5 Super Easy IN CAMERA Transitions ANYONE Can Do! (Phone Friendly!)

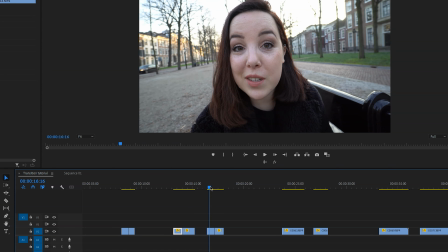Now, because the whip is so fast, I can still get away with it, but it is better and it will look more seamless if the lighting conditions and the colors are similar.
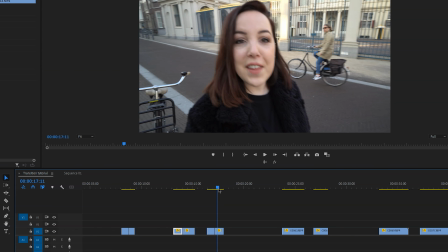So if we look at this one for example you can see how seamless this looks compared to the other one.
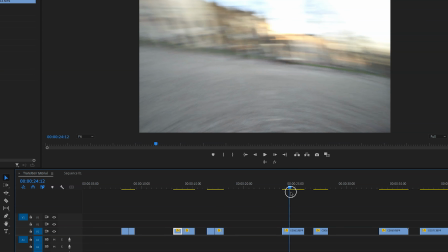So in order to edit this together and make it look seamless what we're going to do is in the first clip we're going to look for a blurry frame
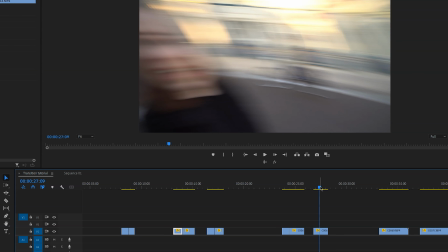and then cut it right there and then in the other clip we're also going to look for a blurry frame and cut it there.
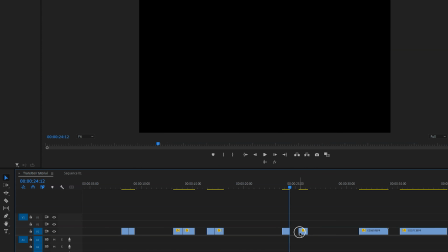Then again delete those clips, ripple delete it and this is how it looks.
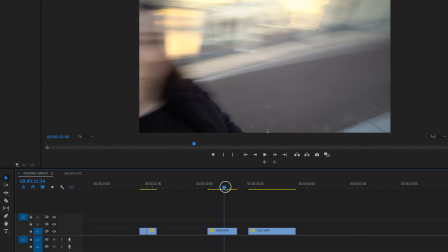So the shake transition works the exact same way but in this case we want to take into consideration the direction of the shake.
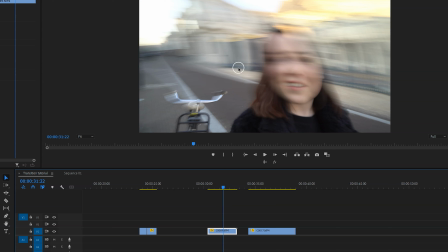So you cannot just cut at a blurry frame you want to make sure that the frames match.
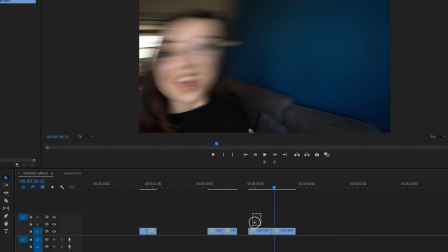So I'm going to make cuts right here because as you can see this is the same direction and then we repeat what we just did and voila.
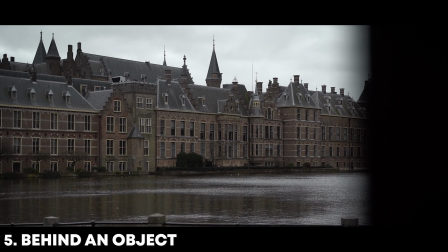Last but not least we're going to move behind an object or a subject and this one is a little bit more challenging because we're
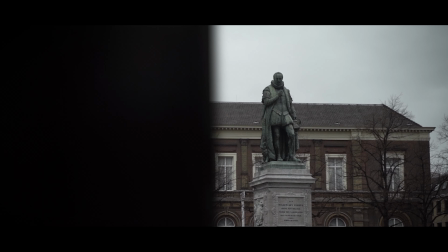going to be doing some masking now you totally don't have to do it you can get away with not doing this but i really recommend you to do it because it will just look a lot and a lot better all we need for this transition is an object or a subject so think about a
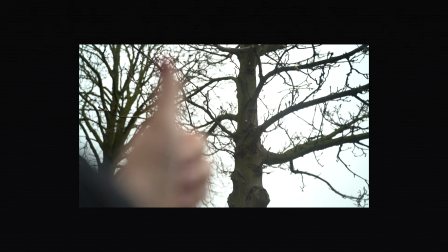lamppost or a tree or a person it doesn't matter and it doesn't need to be the same object or subject in both cases but you do want to make sure that you do the exact same thing with your camera in both clips so make sure that you move your camera or your phone in the same direction. So for one more time let's find out how to edit this.
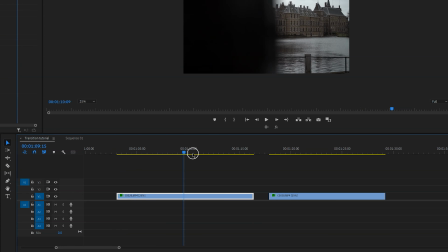So these are the two clips that I'm going to be using and as you can see I have already slowed them down to 25% because I both shot them in slow motion.
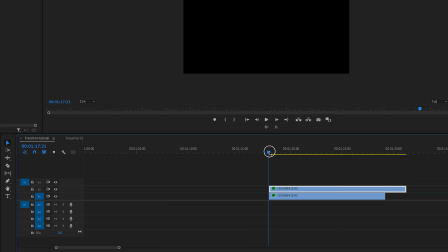So all we need to do here is we need to place this clip on top of the other clip and then go
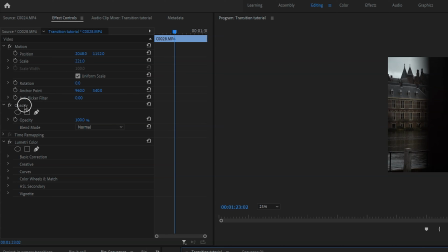to the effect controls panel and under opacity we actually want to create a mask.
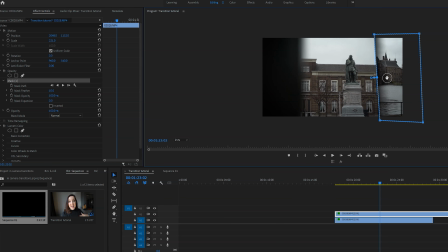Once we've made our mask we can immediately to tell that this is not what we want. So what we're going to do is we're actually going to tick the box inverted right here.
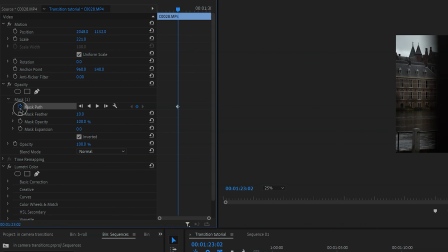Next we're going to enable the mask path by clicking on the little stopwatch right here and
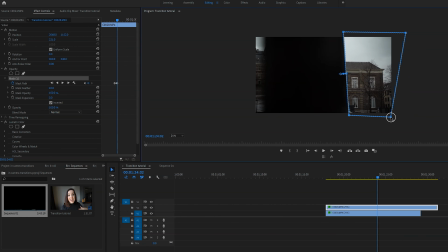then we're just going to create keyframes for the different positions to make it look seamless.
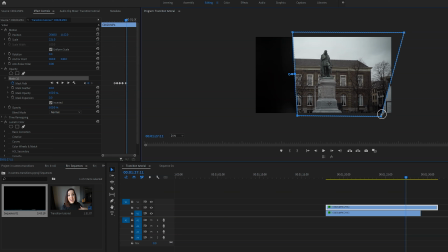And if you want to learn how to do this in more detail then make sure to check out my mask tutorial which I have linked on the screen and in my description.
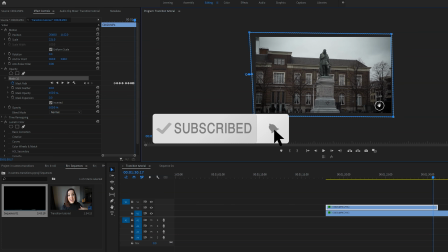And of course make sure to hit subscribe if you enjoyed this video and let me know in the comments which transition you'll be using in your next project.